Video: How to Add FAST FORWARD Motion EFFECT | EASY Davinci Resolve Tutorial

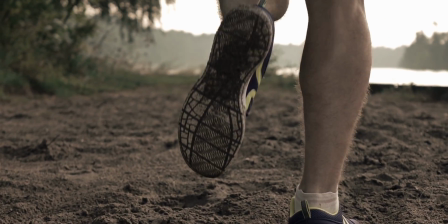(0:00)
The fast forward effect will make your video and audio flow together seamlessly, just like you've probably seen in Peter McKinnon or Sam Colder's video. So in this video, I'm going to show you how to easily create the fast forward effect in DaVinci Resolve, but then take it one step further and teach you how to create the fast forward transition,
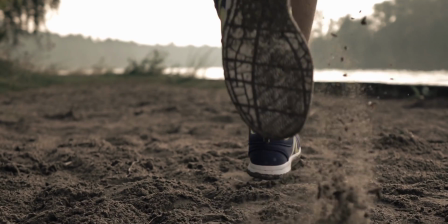(0:18)
all of that stuff coming up. But first, if you're new here, my name is Billy Ripka and I make weekly DaVinci Resolve tutorials about effects, transitions, and other workflows that'll help you become a better editor. So if you want to level up your editing skills, click the subscribe button and the bell notification to stay up to date on the newest videos put out. But let's just get into this. All right, so now that we're in DaVinci Resolve, I'm going to show you how to make this fast forward effect, but also how to use it as a transition into another clip. So there's a few things that we're going to need before we start this effect. One of them being good music, because this effect is so heavily reliant on good music because we're going to be editing to the beat. and then you're going to need some footage now ideally this footage should be shot in 120 frames per second but if you can't shoot in 120 frames a second shooting 60 and if you can't shoot in 60 shoot in 30. i have a whole video about how to make good looking slow motion in davinci resolve it's super simple check that video out if you need some help with it but remember to come back to this video all right so that should
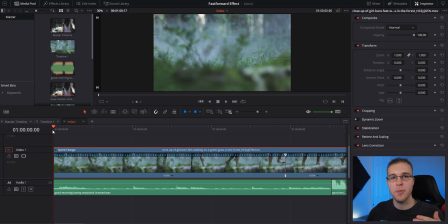(1:18)
be it so let's start with this effect all right so to actually create this effect we have to find the place where we want it to take place so if we listen to the audio right here, I
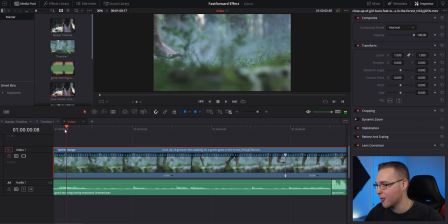(1:34)
can tell you, I want this effect to happen somewhere right in this area right here, because it's that high pitched vocals. And after that is like the piano and the piano sounds like it should be slow motion. So to make this effect, we're going to have to add some speed points, put your play head on the place where you want this effect to happen.
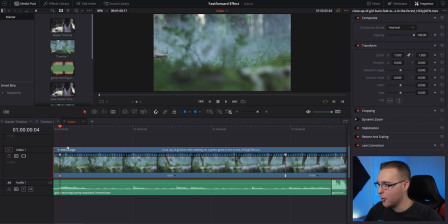(1:50)
And then go to this dropdown arrow, hit add speed point. And it's going to create a speed point right where your play head is. Then from here, just move forward a little. It can be a few footsteps in the footage and create another speed point. And then what we're gonna do is we're gonna grab this speed point and we're gonna drag it closer and you can see that it speeds up right here.
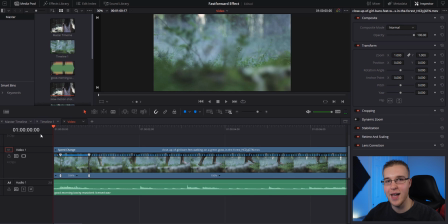(2:08)
So that's a good start. Now we can listen to it again and see where we wanna add more points. So I wanna add a quick one right here. So like I had mentioned, put your playhead where you wanna see this effect happen. Go to this dropdown area, hit add speed point. So I want this to be a pretty quick one. So I'm not gonna go a few footsteps.
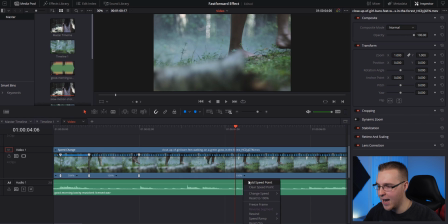(2:27)
I'm gonna go like one, one footstep, maybe two, and then add another speed point, and then drag it in again. Now, the amount that I'm speeding each section up is totally based on personal preference.
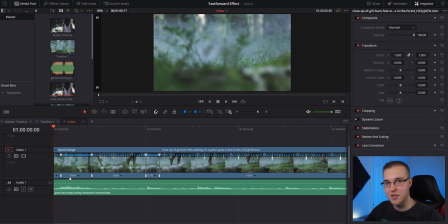(2:38)
So I wanted this fast forward effect to be a little slower than I wanted this second one to be. So this first one right here, if you listen, is drawn out vocals. The second one's just a quick noise. So now moving on to the next section, I actually want to transition out of this clip into my next clip.
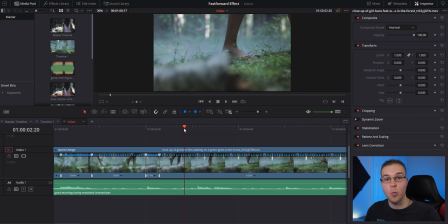(2:57)
So to do that, I need to find a place in the music where it makes sense. So let's just quick listen. All right, so you see right here in this section, if you just even zoom in, there's one vocal right here and then another one. I want this middle section right here to be where the transition happens.
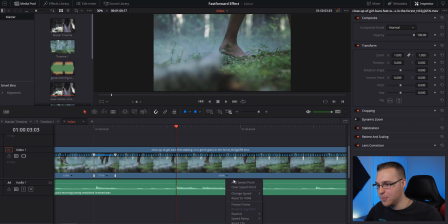(3:15)
So put your playhead where you want the beginning of this transition to start, add a speed point, and then move forward and make sure there's like enough movement. So I'm gonna have this girl go a few footsteps and then make another speed point. Then you're gonna grab the speed point and drag it closer and create this really hard speed ramp with a lot of movement.
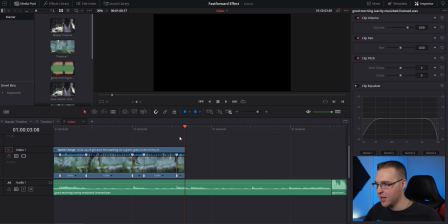(3:34)
And this little extra section right here, you can cut it and delete it like that. And then grab your next clip and bring it in.
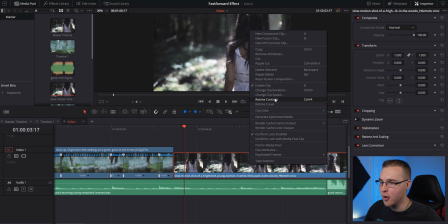(3:39)
So to finish the fast forward transition, we have to right click on our new clip and go to retime controls again and move forward enough like we want some movement in there.
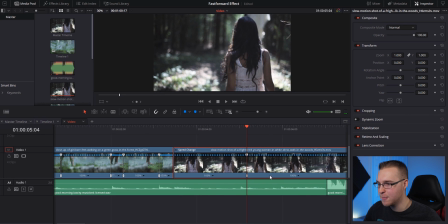(3:48)
So I think this should be good right about here. Add a speed point and then go to the beginning of the clip and drag it down like this. So we want it to be about 600, 700%, something like that. And now after you've done that, you can see that there's actually a transition here.